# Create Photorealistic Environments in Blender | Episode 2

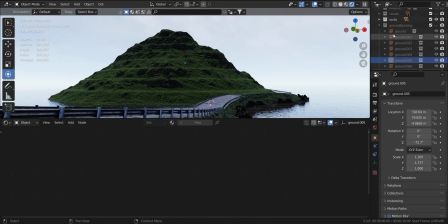4:07 For optimizing the scene, I made a collection of the ground plane and used the instances as duplicates.
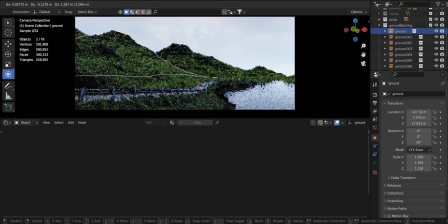4:12 It helps massive scenes like this one to be workable in real time.
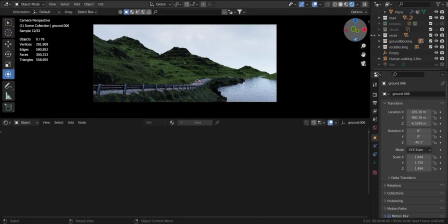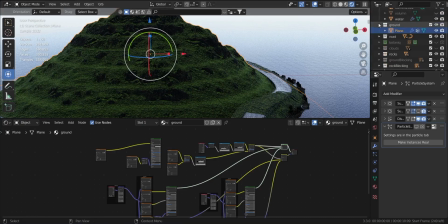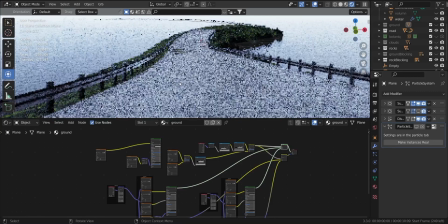4:35 Now for the road, the adjacent ground, and the railings, I applied the same method to make the as curvy as they are.
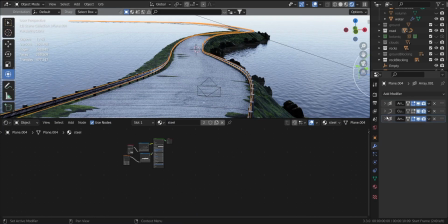4:41 Those elements all have something in common: a curve modifier along with an array.
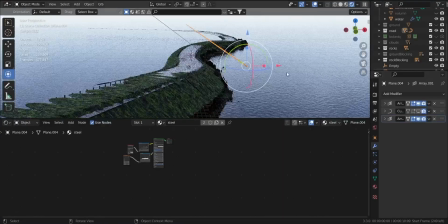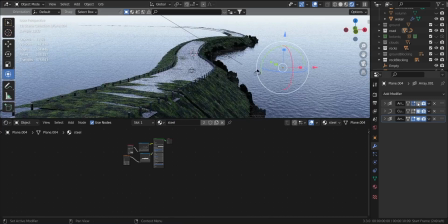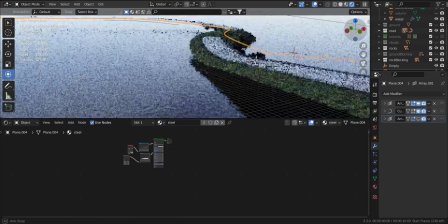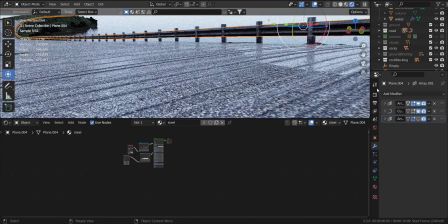The railing has a simple metal texture set up with some tweaking for dust accumulation.
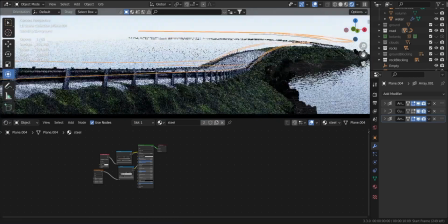5:11 The ambient occlusion node comes to handy in these types of situations. You can pause and screenshot the setup if you want.
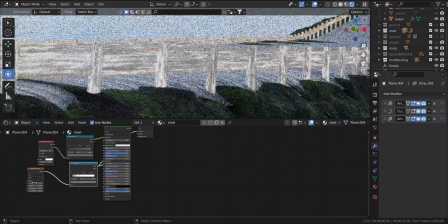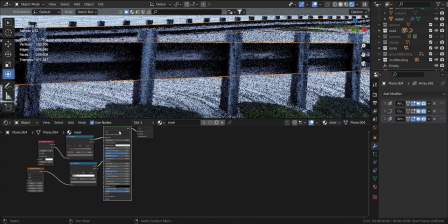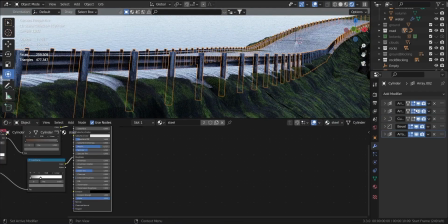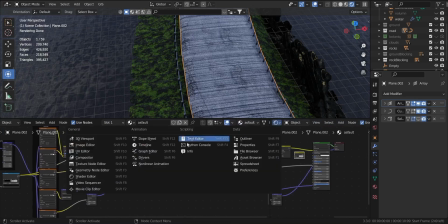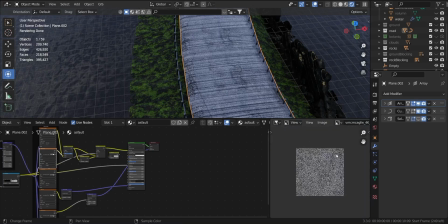6:11 The road has a simple asphalt texture. As you can see, the whole setup is customizable and can be controlled by a simple curve path.
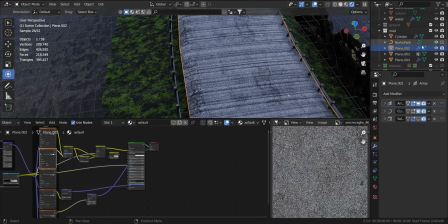6:18 But make sure that the curve's origin and the plane's origin are in the same place.
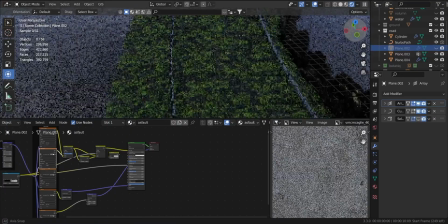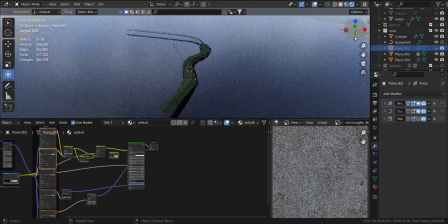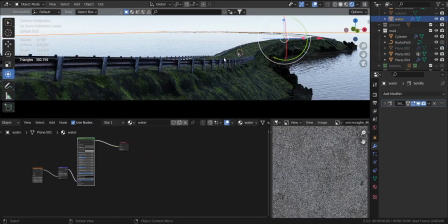6:36 Now for the adjacent ground. I applied all the modifiers for one reason.
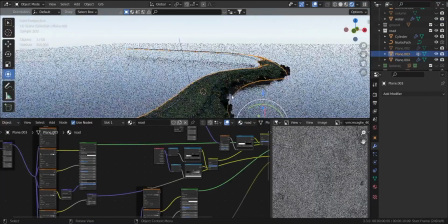6:40 The road and the railing should be regular in shape and size, but for the ground, we need variations,
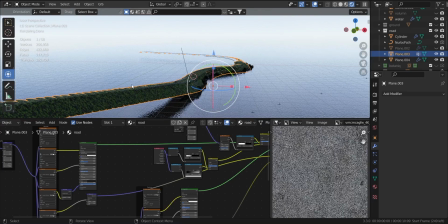6:45 so I sculpted some parts, although this process has its own pros and cons.
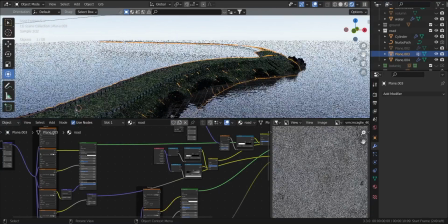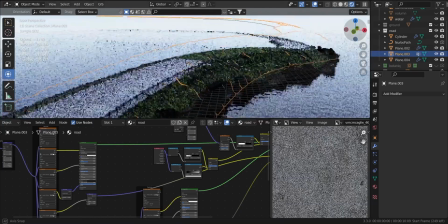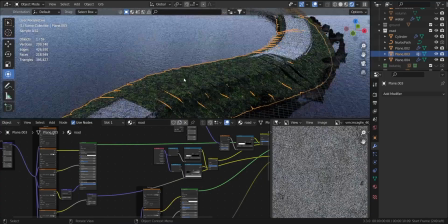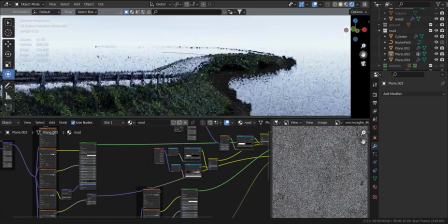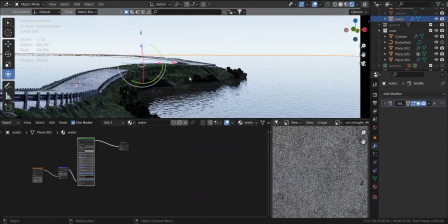7:12 If you notice, you can see some gaps in the plane. I can join the gaps for a definite solution. But if I unhide the main mountain, we will not see any gaps. So I didn't waste time on that.
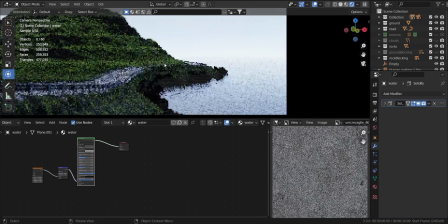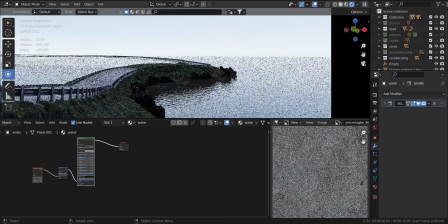7:29 Also, where the ground meets the water, I kitbashed some rock assets from Quixel Mega Scans.
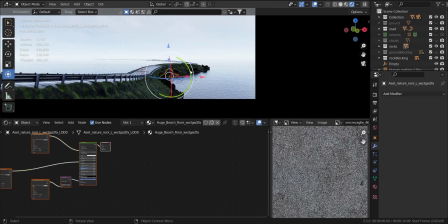7:34 It's a subtle change that will not be visible from a distance, but is very crucial for achieving realism.
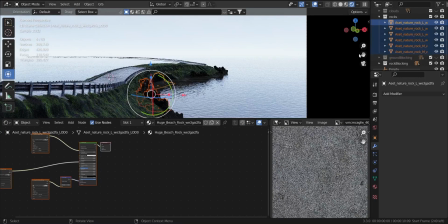7:44 Here also for more rocks, I use the rock collection instances to make the scene workable in real time.